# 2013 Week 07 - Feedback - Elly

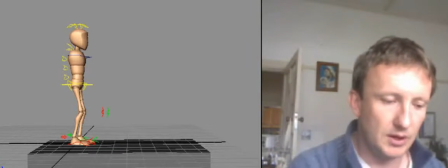Hi Elly, just going through your work. This is good. Just play through it a few times.
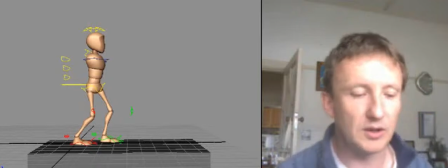A lot of the principles there, just a few things that I want to just go through with you.
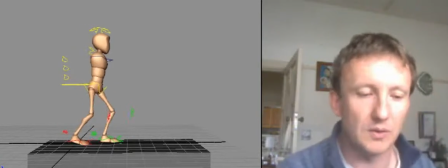It's mainly to do with the way things move. I think that your ideas with the way you're shifting weight are working.
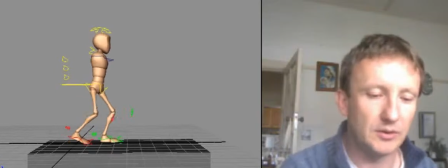There's a few things, just little hiccupy things, which you might want to look at.
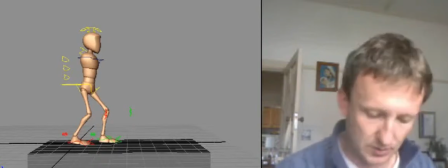I'll just create a new layer on this, as I'm looking at this in Photoshop.
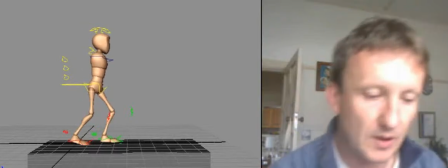So here where we got this first little movement here, I'm sure you're aware of that.
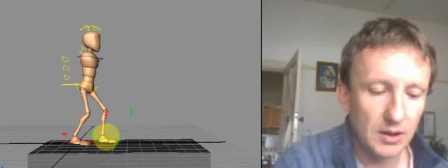I think that what we're seeing here is something you need to look inside your graph editor. When you've keyed this foot in this position here
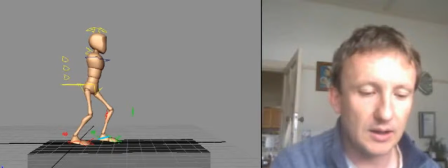and it hits the ground and then comes up and then comes down again,
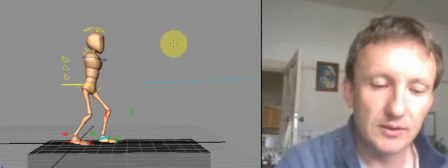what's probably happening in your graph editor is that you are coming down, say this is the translation in Y, you're coming down and you're setting a keyframe here. And so let's say at frame,
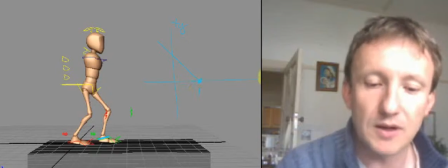let's say frame 1, and at frame 5 here you've got your foot and it's coming up again.
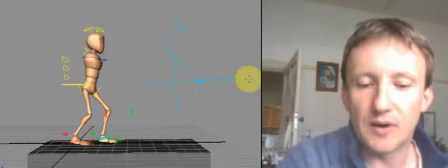And that should be fine normally.
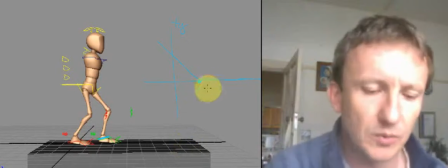But what happens with the way Maya does its keyframes and with its Bezier handles is that it may do something like this.
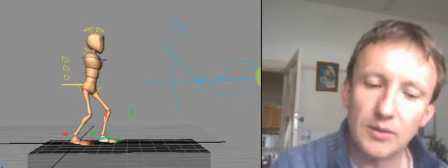It may push it underneath, or it might do this as well, which is kind of what I'm seeing here.
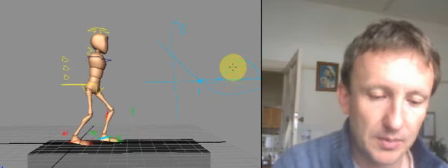It's hitting the ground and then it's coming up a little bit and then back down again and staying there.
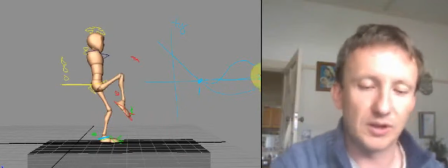So what you're probably seeing is not even that.
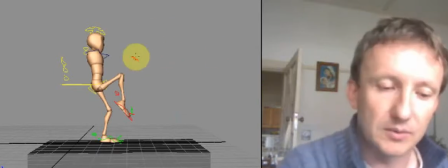It's more likely something like this, where you've got your ground, your keyframe coming in,
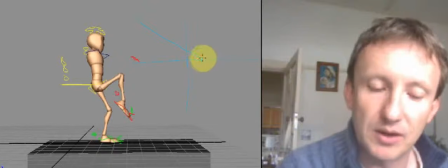that's the keyframe coming in, and it might be another keyframe there, but it's doing something like that.
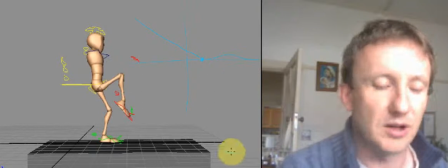There's a little bit of a jump in there.
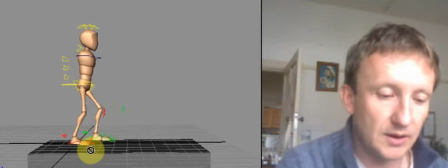That's the first thing, because I like the fact that you're getting your weight across there. That's fine. Your
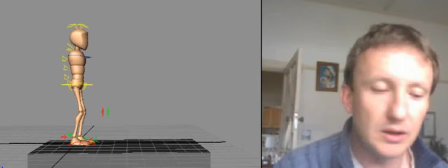could probably have things a little bit more fluidly moving with the hips,
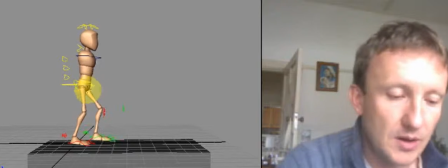because they come across,
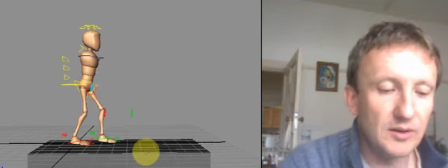and then at that moment there you can see that they just stop and then they come down again.
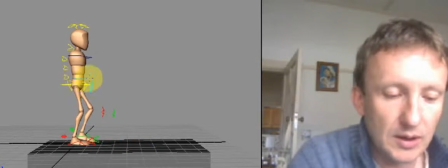So we have our hips on a level here, and then they just jump down there and then go across.
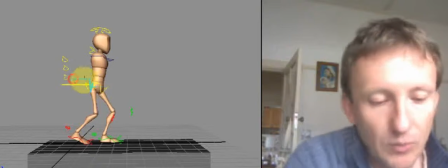So you probably want to have that more on an arc
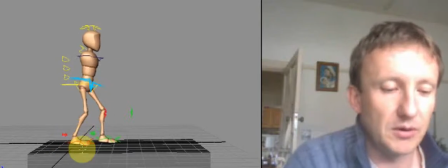from that position to that position, because you're going down using that leg somewhat as a pivot.
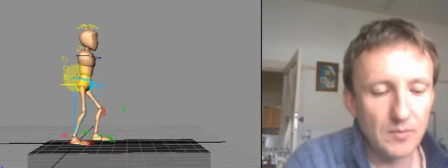So we should feel that arc moving across there.
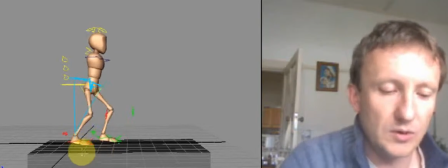And here, what we're doing here as well, to lift that foot off the ground,
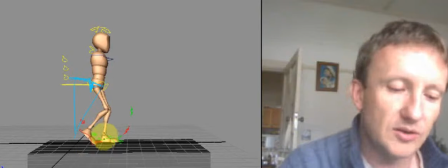another thing would be that you really are supporting the whole body on this one foot.
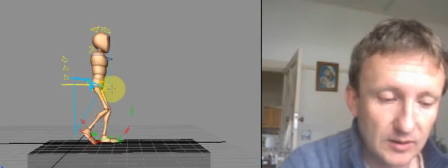So in a way, this shape here of the body should be more over that foot.
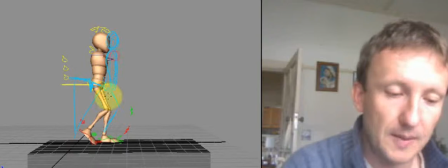Now it might be a little bit back here, but that shape there
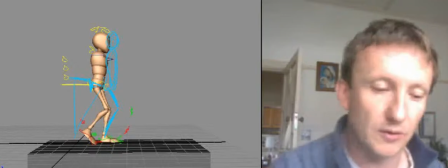should in one way or another be positioned over that foot.
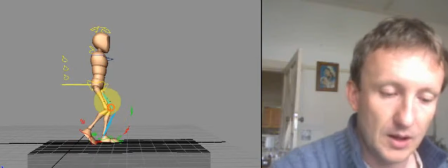So here, let's just go this way. More of the weight needs to be over that knee.